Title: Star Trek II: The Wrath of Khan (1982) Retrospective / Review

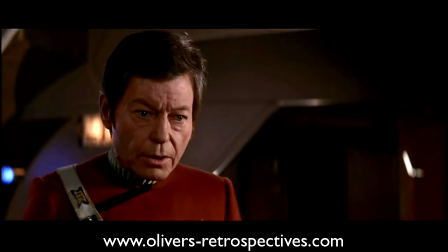[12:25]
It wasn't extended heavily, only featuring a handful of scenes that added little bits of dialogue.
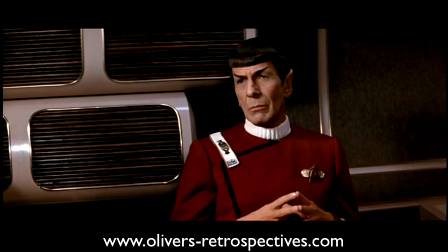[12:31]
The director's cut is about three minutes longer. Some of the new scenes turned up on TV in the 80s.
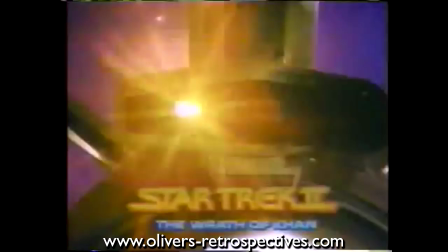[12:36]
Many films were extended in length, especially when they premiered. It happened with the first film and the Superman series. Like the extended cut of the first film, the new scenes aren't instantly going to jump out at you and make the viewing experience totally new.
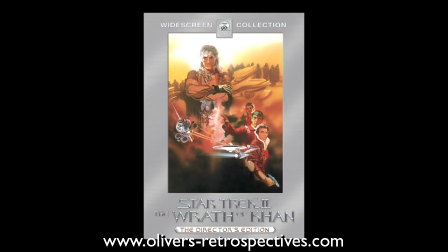[12:50]
This director's cut wasn't made available on Blu-ray but I'm sure you can hunt it down on DVD for a cheap price.
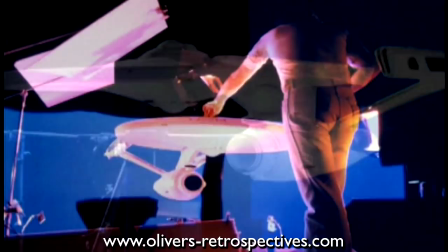[12:56]
With a small budget and less time the effects team at ILM had to be conservative with their shots but
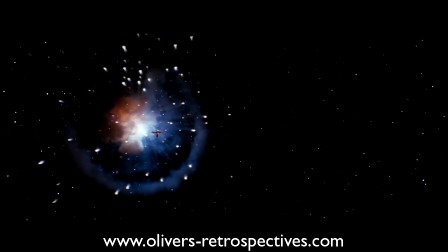[13:02]
also maintain the high quality people expect from them and to at least attempt to match the first film. It's loaded with pyrotechnics, models,
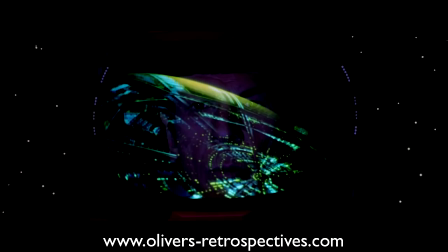[13:11]
motion control, matte paintings all shot on large VistaVision film stock to keep the resolution high when all the elements are combined optically.
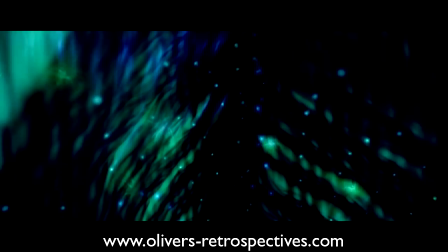[13:19]
They didn't have the time to do the elaborate lighting effects that were used in the first film but instead tried staying faithful to the classic
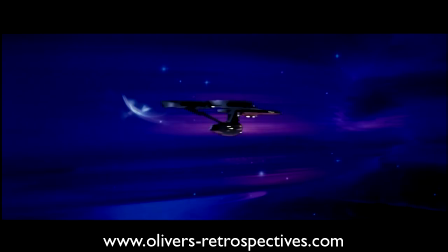[13:26]
show and only used the effects to help tell the story and not to be an effects demo to demonstrate what they can do.
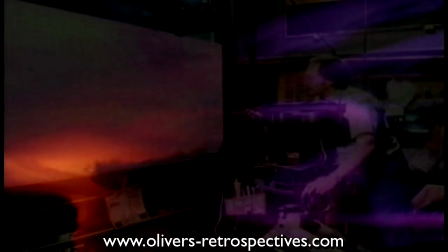[13:33]
The nebula footage is probably the most impressive for me,
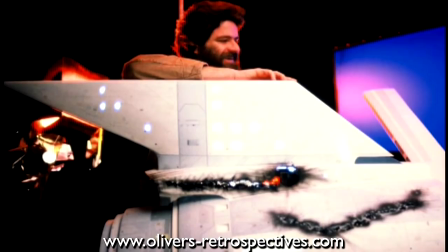[13:36]
shot with moving liquid in a cloudy tank, shot at two frames per second and they had to shoot several takes to get the right shots, once things start moving in the tank you had to be quick to get the right footage.
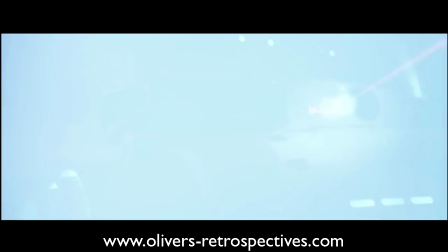[13:48]
They built large models for the close up of the pyrotechnics, capturing explosions with miniatures is difficult once you see flames,
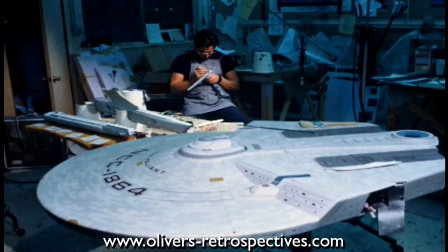[13:54]
it can give away the scale of the model so large props have to be made.
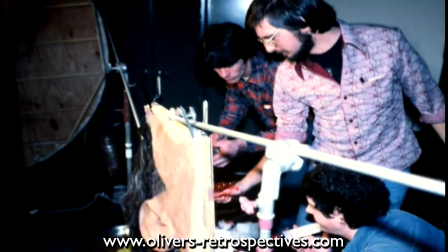[13:58]
For the eel sequence they made a large rubber ear so they could puppeteer the eel as it falls into the victim or falls out.
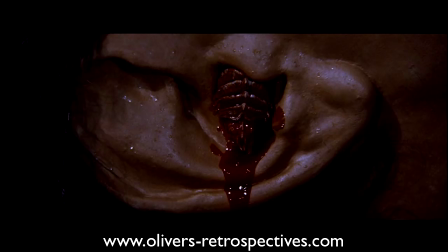[14:05]
In high definition it does unfortunately look very fake but it's only a minor nitpick and I applaud their efforts altogether.
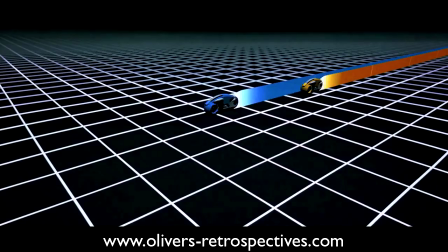[14:12]
The Wrath of Calm was one of the first films to extensively use computer graphics. That year also saw Tron but that was trying to replicate a video game environment
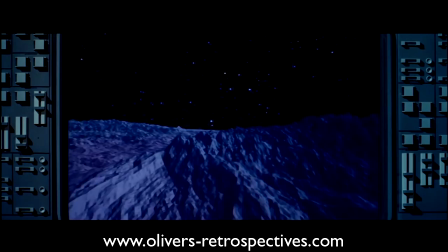[14:21]
but in Star Trek they tried to create something naturalistic or photorealistic. The entertainment industry at that point was not at all interested in computer graphics so the
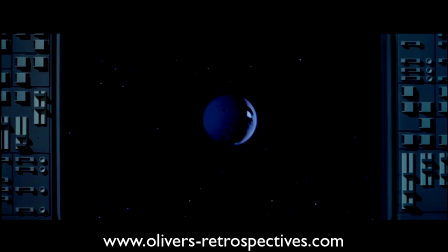[14:31]
team really wanted to push what they could do and try and change everyone's mind on the new technology. The computer graphics company at ILM created a minute-long sequence to simulate the device
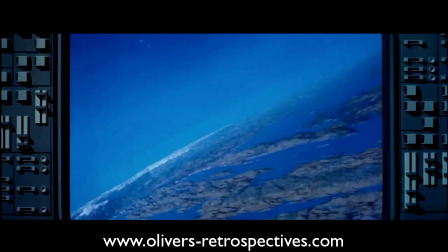[14:42]
exploding on a barren planet and watching it form life in a matter of seconds.
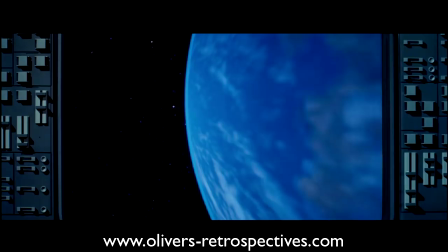[14:47]
The sequence is still pretty impressive today considering what they demonstrated in only a small sequence.
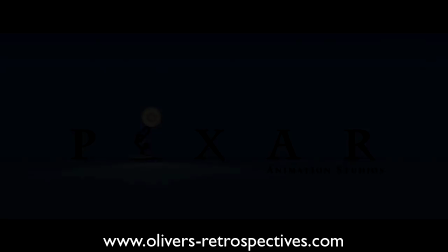[14:53]
The company would later be sold to Apple and Steve Jobs would be the biggest shareholder. Down the line the company would be renamed to Pixar.
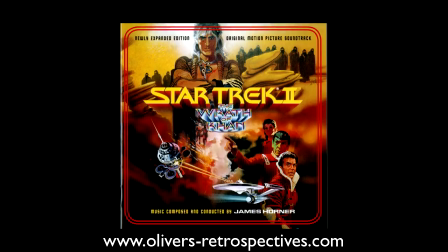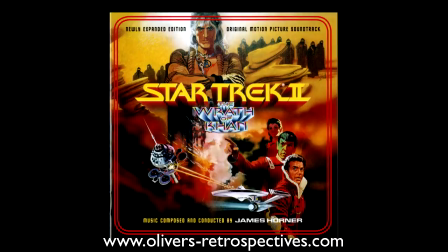James Horner composed a score to Star Trek II. James knew little of the show and didn't watch much TV. Jerry Goldsmith had composed the music for the motion picture but was not an option for the Wrath of Khan given the reduced budget.
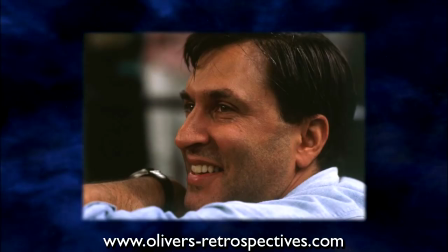[15:25]
James Horner said that Nicholas Meyer did not want the kind of score that had been done before,
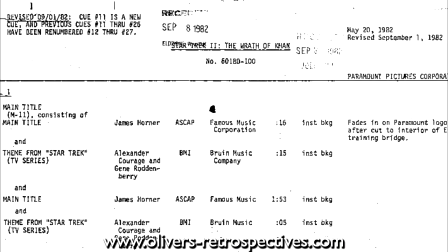[15:30]
even though Harv Bennett was probably hoping for a similar score to the motion picture, but Horner and Meyer fought for a new sound.
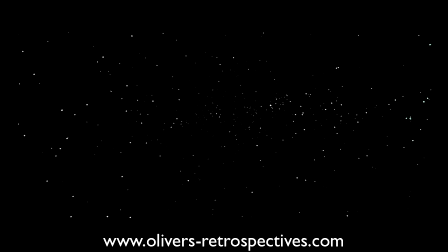[15:38]
Meyer wanted the music to capture seafaring and swashbuckling, and the director and composer worked closely together. While Horner's style was likened to that of John Williams' Star Wars and Jerry Goldsmith's original Star Trek score, James did not use Jerry's main theme, instead he adapted the opening fanfare of Alexander Courage's Star Trek television theme.
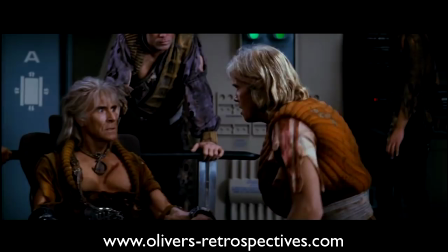[15:57]
There are two principal themes used in the film,
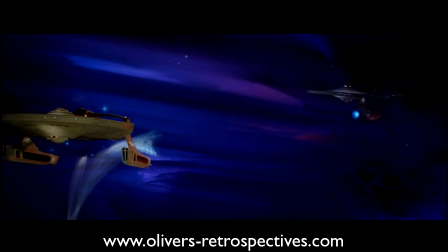[15:59]
the Enterprise theme and the music for Khan which really helped bolster the end battle so the audience know who is who when the two spaceships go head to head.
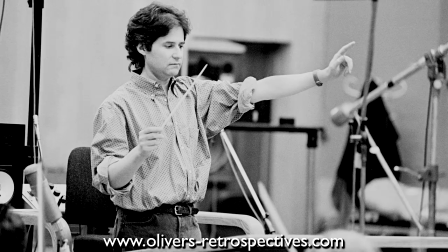[16:08]
The soundtrack was Horner's first major film score and was written in four and a half weeks.
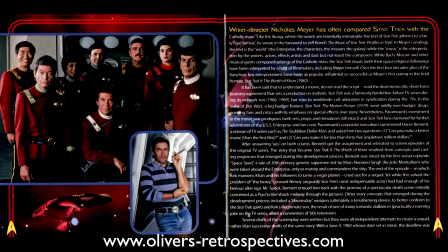[16:13]
The resulting 72 minutes of music was then performed by a 91-piece orchestra.
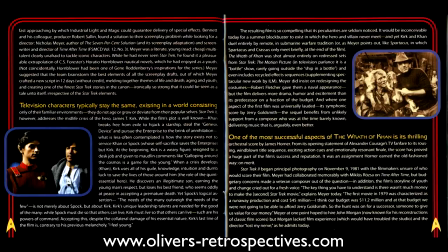[16:18]
I still believe a film series should retain one main theme that should run throughout.